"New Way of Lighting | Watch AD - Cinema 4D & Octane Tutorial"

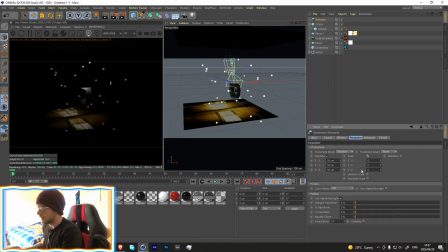(8:19)
Go over here, add a random effector, and let's just change the scale to 0.5 and make sure uniform scale is checked.
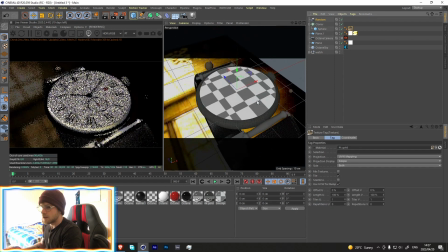(8:28)
Let's make that gold. And now if we're looking through the camera, we can see these little things.
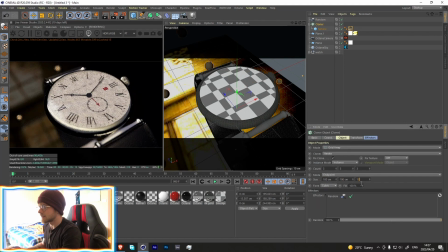(8:33)
So now we just wanted to get like a bokeh effect, and that's what we're going for with these things. But when you're bringing them into the scene, you're like, okay, cool, I don't like the specific lighting on the balls, for instance.
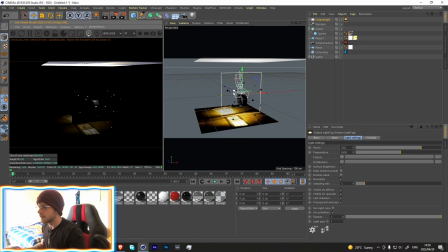(8:49)
So what Octane has allowed us to do, it's ever since one of the latest updates, is that they've added a light pass onto it,
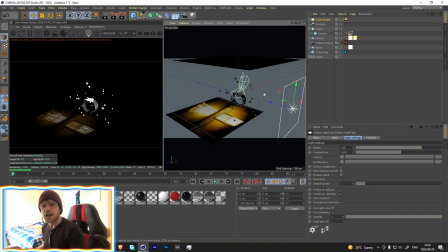(8:57)
which enables us to select certain objects and have light hit them or not hit them based on the tag. So if we had to go over here into this light tag, you'll see that this is light pass ID. So let's say now bring that up to 4. If we had to add some 40 octane tag over here,
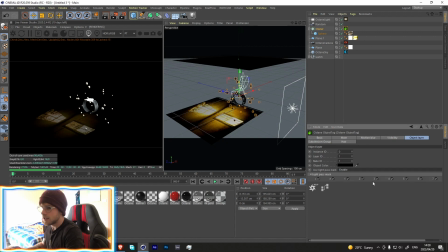(9:16)
go into the object layer, and then you'll see there's this use light pass mask. If we had to enable that and then turn off light 4, that's not the wrong one.
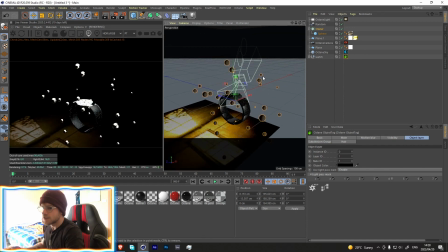(9:25)
If we had to do it on the watch, now the light is only shining on these but not actually on the watch. So yeah, that's just a really cool simple technique.
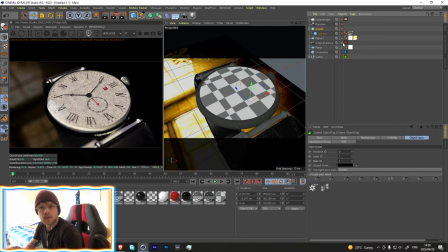(9:33)
I'm just showing you guys that just because it took me a while to find that, and I find that when you're creating scenes, it helps a lot to light specific things without having it affect the subject matter.
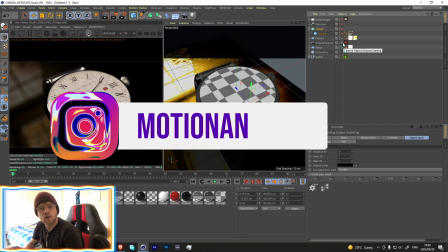(9:45)
So yeah, I hope you guys enjoy this tutorial.
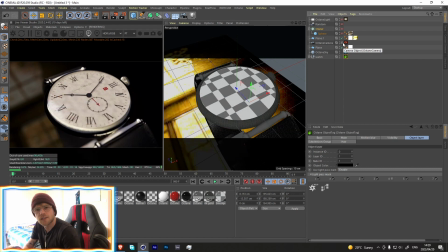(9:47)
I know it was really simple, but it's a really cool way of getting some really realistic and really cool looking results from something so simple. So yeah, if you guys enjoyed this, please hit the like button and subscribe. And yeah, as usual, the project file is in my Patreon.
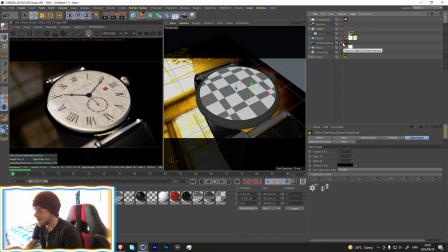(10:03)
And yeah, thanks for all the support on the channel recently. It's really appreciated. And yeah, I'll see you guys next week. Cheers.